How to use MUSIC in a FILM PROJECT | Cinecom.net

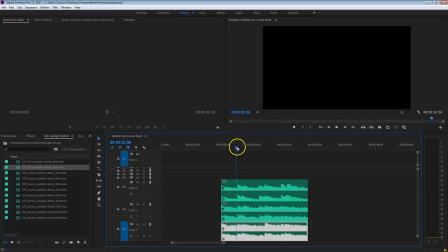(8:10)
So that means we can kind of create a very short buildup. I'm going to stand on the first beat right here, and we want the second loop to already start here. So I'm just going to trim that and overwrite that with the first loop. I'm going to do the exact same thing with the second beat, and that is right here.
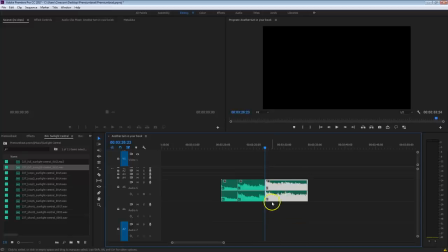(8:27)
Also trim the third loop and overwrite that with the first one. Now, because there are new instruments in these loops, I do suggest to always add a transition between them so that we kind of fade in the new instruments here.
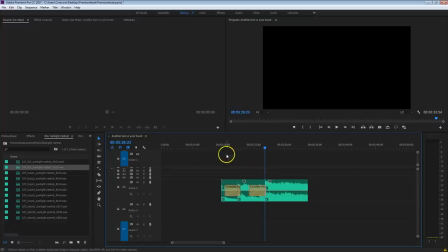(8:40)
So also for the next cut here, like that. And let's play this right now, and you'll see that it kind of matches all together perfectly.
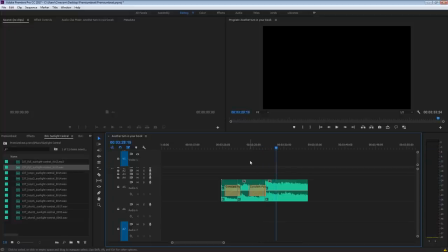(8:57)
And that is the power of working with these loops.
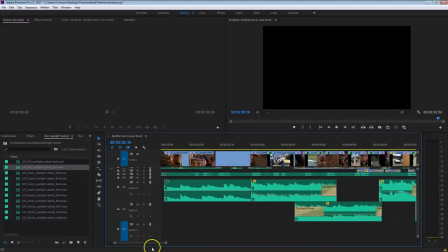(9:00)
Now let's go back to the film project, because I want to show you guys how I've actually designed the music in here.
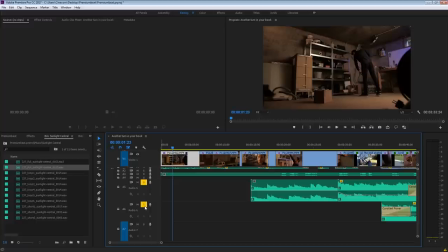(9:06)
I'm going to solo out the tracks just for a moment here so that we're not distracted by the voiceover nor the sound effects.
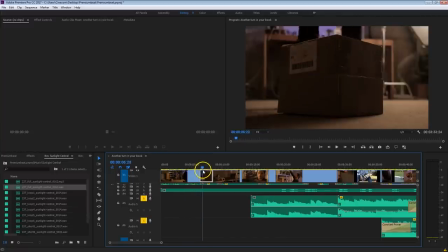(9:13)
And at the beginning, it's just me cleaning up the garage. I didn't want it to have any music in here because there's no reason to add music in this first part.
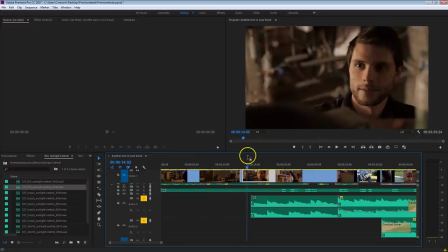(9:21)
It's just me cleaning up the garage and that's it. But it's at this point right here where I've chosen to let the music start. It's a trigger because something is changing here. I'm seeing my skateboard again, something I haven't touched for 15 years, and I'm smiling.
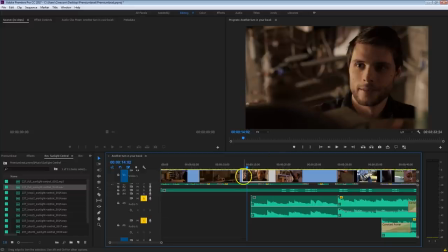(9:36)
I'm changing my emotional state. So that's a perfect trigger to let the music start.
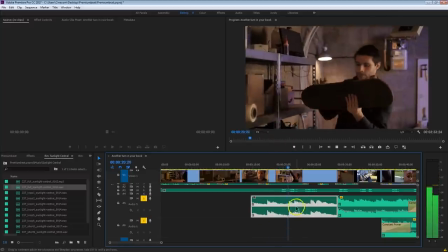(9:46)
I'm grabbing the skateboard and I'm staying within that first loop because I'm just thinking about the past.
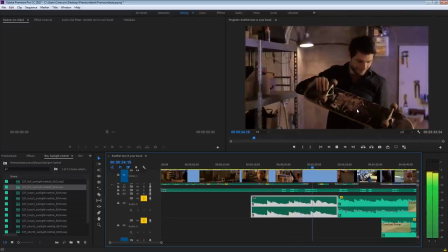(9:52)
I'm thinking about my skateboard.
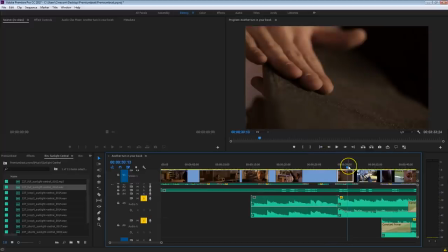(9:56)
And then here in the second scene, I decide to bring up those memories again by touching the skateboard. And that's also the reason why I'm introducing a new loop of that music on that point. Let's have a listen.
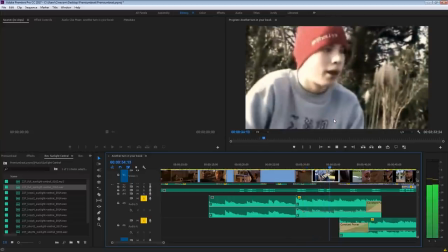(10:12)
There's some new instruments that coming in here. I'm also showing archive videos, and yes, that's me with my shorties hat.
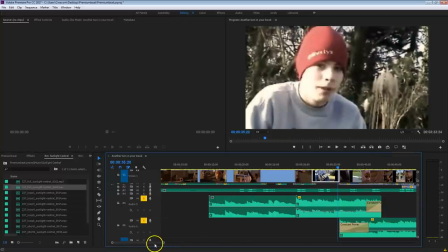(10:19)
But this scene kind of goes on for a while, so that's also the reason why I'm kind of stretching out that loop,
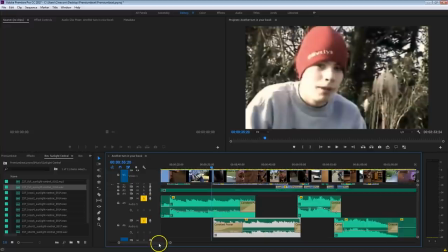(10:25)
and I'm using the exact same technique here as I was showing here in the example.
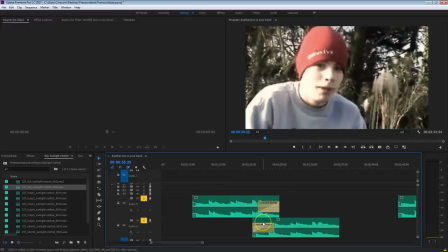(10:29)
These are the two same loops, and I'm connecting them in this way so that you don't hear that the music is being repeated.
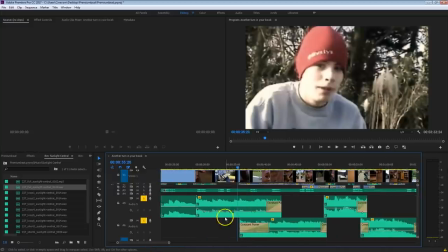(10:36)
I have aligned that first beat somewhere in the middle together with a beat as well from that same loop.
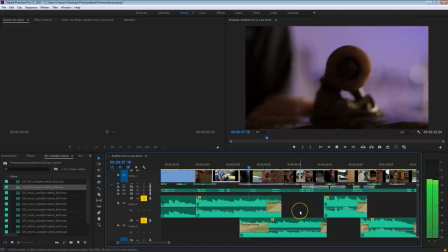(10:42)
And we can't hear that I'm stretching this loop,
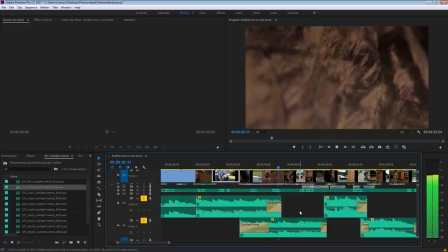(10:45)
but it does make it possible that I can choose where the music has to start and where it has to change.
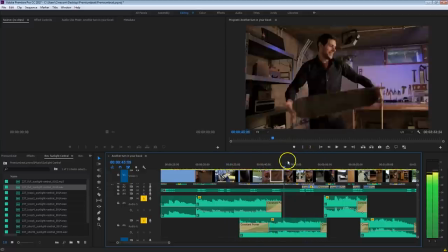(10:51)
So in this section right here, I'm just thinking about the past. I'm bringing up those memories again, and right here, I'm introducing a new loop.
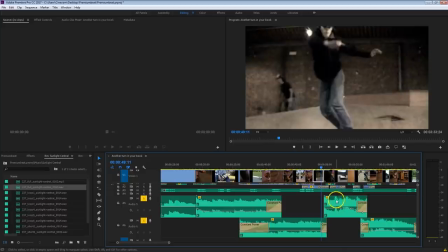(10:59)
There are more instruments here. I'm building up the music, and that's because at this point, I decided to stand back on my skateboard like I did in the past.
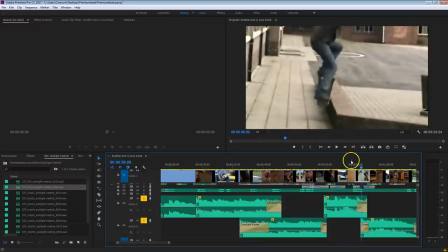(11:09)
And I'm going to try a kickflip here again. Also here, I'm stretching that loop again, as you can see.
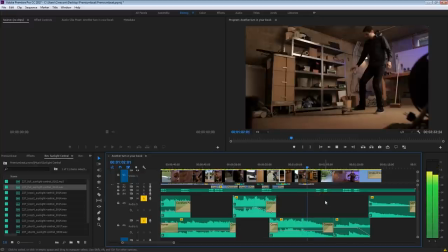(11:15)
And here I'm doing that awesome kickflip. Still got it in me. And here the music fades away.
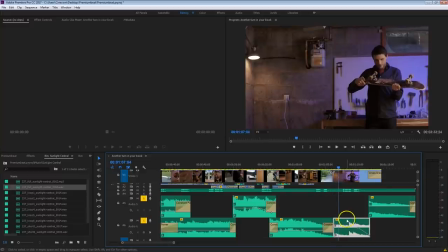(11:24)
I'm using the very first loop again that I was using in the beginning. And this was a very conscious choice, because if you look at me standing here in the garage, I'm holding my skateboard again, just looking at it, thinking about the memories. Now let's have a look back at that first scene where I was using that same loop.
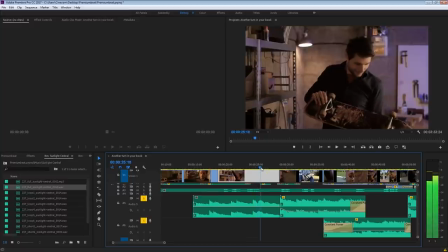(11:41)
Also here, I was just standing in the garage, holding my board, thinking about the past.
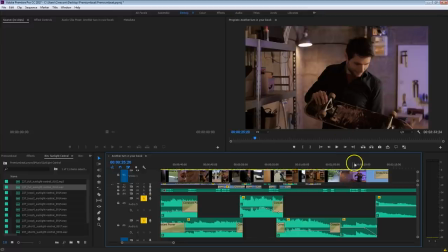(11:47)
So I'm not only ending the film with the same music, but also with the same visual. And that wraps up the story.
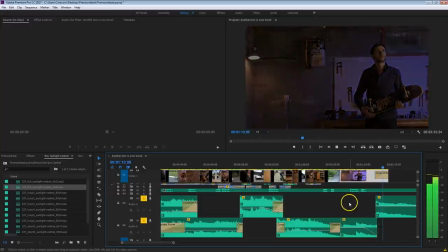(11:53)
And finally, I end with this last beat that I can edit on a fade out.
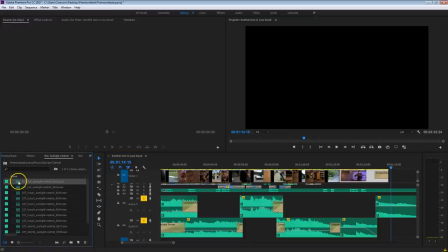(11:58)
And that last beat was coming from the full track. So definitely have a listen in there as well.
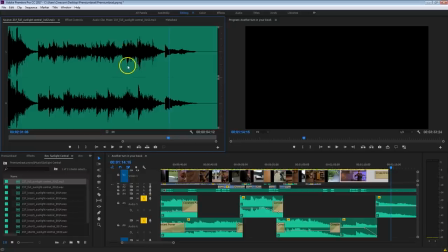(12:04)
Not only play with your loops, but also have a listen at the full track, because only in here I found that last piano hit. And it's fading out. To recap this video, here are the things you need to pay attention to when adding music to your film project.